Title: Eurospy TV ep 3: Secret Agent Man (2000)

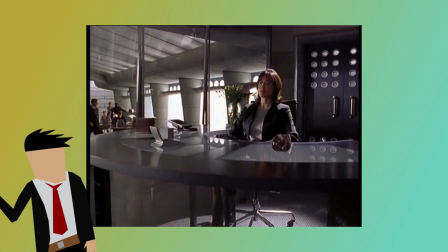I mean, the show feels like it could very easily exist within the same universe,
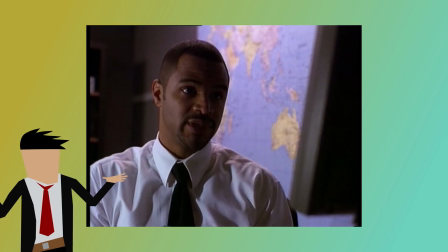and maybe even Men in Black is some kind of subsidiary of Monk's unnamed organisation. But nonetheless, the show was supposed to release somewhere around September of 1999, but this did have to be pushed back to August 2000 so as to give it more time to work on props and special effects. In addition to this, the show was thought to be so perfect by the studio that it was actually greenlit after only a presentation reel was shown, rather than a pilot or anything. It was quite impressive. Unfortunately, however, that goodwill didn't really last, as only 12 episodes were made before the show was cancelled due to poor ratings.
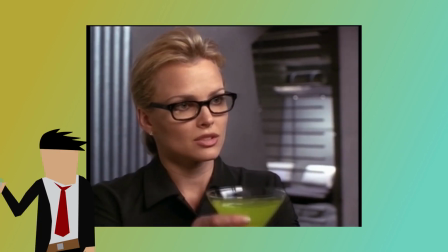Perhaps if the show was made weekly, then perhaps there were more episodes planned for this season,
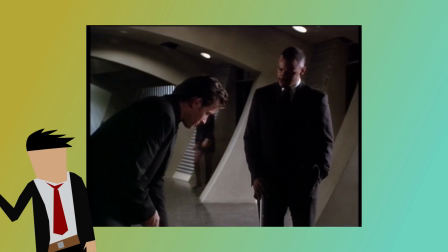but it seems like they were more so just kind of made in blocks before being released,
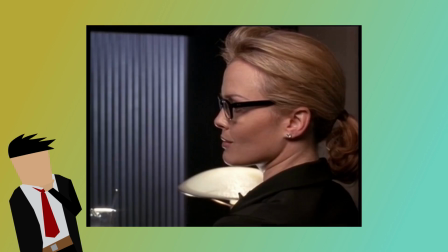which is also very confusing like why why were there only 12 episodes why is the story so abrupt i'm just
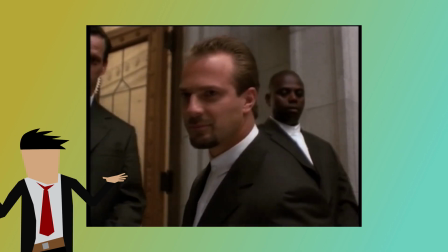generally quite confused with how the how the show's like continuity works but
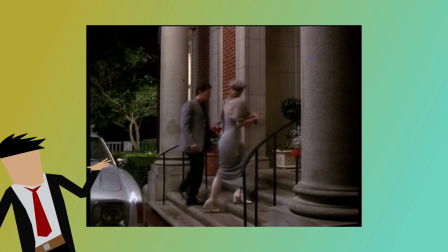nonetheless the effect was the same the show ended and only 12 episodes survived today since its release there also seems to be a lot of confusion by viewers over the show's origin story and you might ask well why well as mentioned earlier uh either on purpose or accidentally the show's name is identical to the US version of Danger Man,
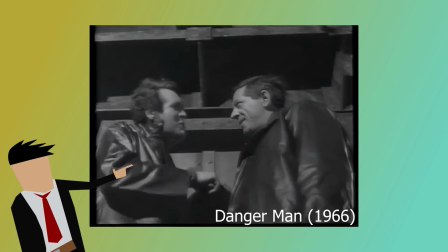and it also has the same opening theme that the American show had, Secret Agent Man.
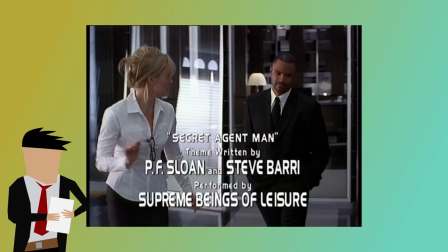However, the 90s Secret Agent Man has it being performed by the band Supreme Beings of Leisure instead of the original by Johnny Rivers.
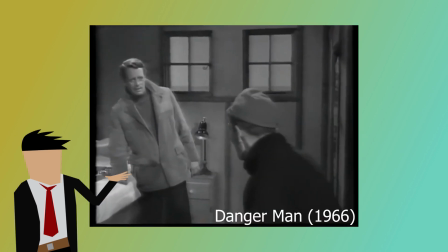It's pretty obvious that these elements were probably picked for the 90s show for the sake of kind of trying to indirectly relate it to the 60s show.
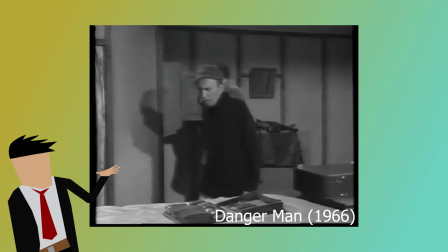I mean, they're very jarring, to be perfectly honest. They don't make that much sense.
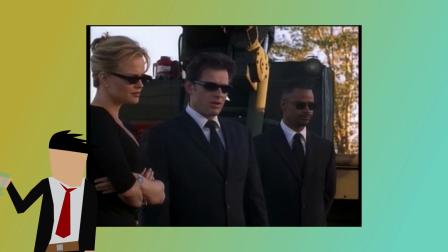For instance, the 90s show is a team of agents, and even the lyrics in the song don't relate to the show, since the agents use jazz names as codenames rather than numbers.
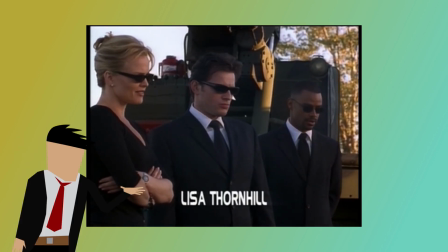Anyway, all this has and still does create quite a bit of confusion,
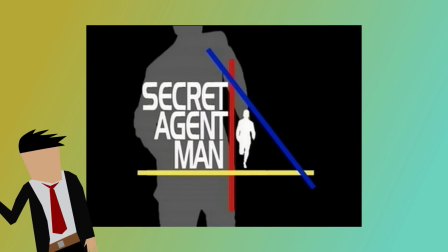thinking that the show is some kind of spinoff or remake of the original show, despite there being no on-screen or off-screen connections ever being established.
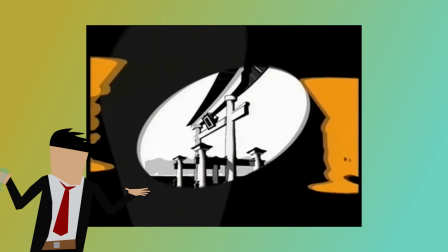And to be honest, that's about as much as I can find. As I mentioned at the outset. This has been as much as I can possibly scrape from the internet about the production.
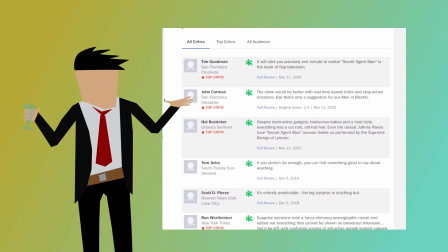All that really seems to exist are the IMDB and Rotten Tomatoes pages, which are full to the brim with, like, really unnecessarily seeding reviews. The show's not that horrific. And also there is a singular Surviving Variety article announcing the show's launch after the delays, and very, very short Wikipedia page. Going back to my point earlier about how the theme song is quite mismatched with the content of the show, the titles are also quite mismatched.
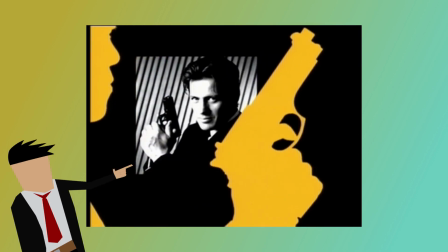They're very good, I do quite like the aesthetic of the title designs, but they're just not very representative of this show.
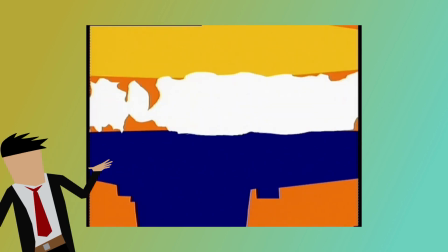The same with the scene transitions, they're very well done, they're very cool, I could totally love them if they were in another show, just not this show.
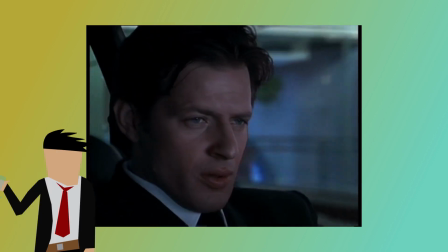Overall, the general music is quite fitting, written by David Bergeau, who had been writing since about 1987,
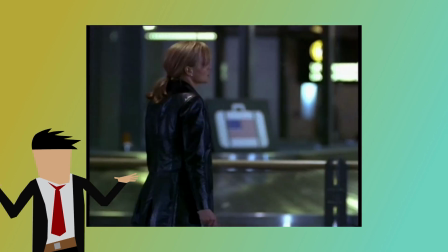but actually seems to have potentially retired now, which is quite nice, I hope he's enjoying that.
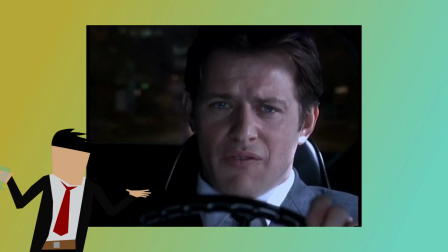The music itself is just generally a lot of sort of 90s industrial type stuff, which is quite fine.
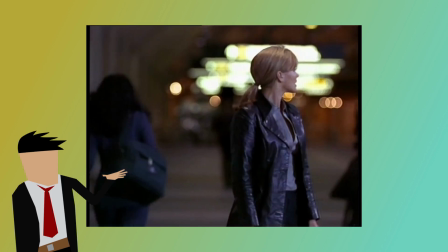Some of the tracks are actually pretty catchy to be honest, but it's just that main theme that was so oddly jarring.
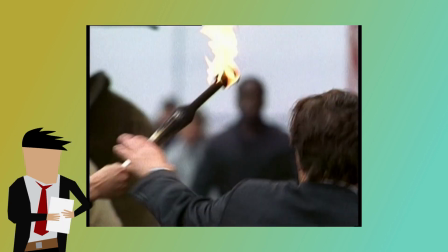Speaking of things out of place, the show's action is very well choreographed, but is completely ruined with awful slow motion.
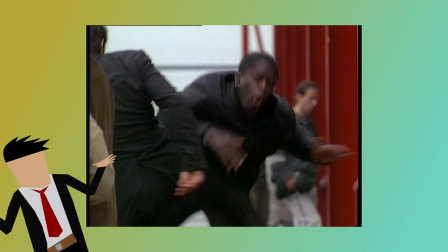Not only does this just really kill the pacing, like making what should be fast and intense fights slow,
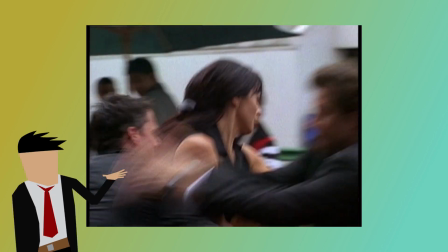drawn out, painful to watch, but it just generally doesn't fit.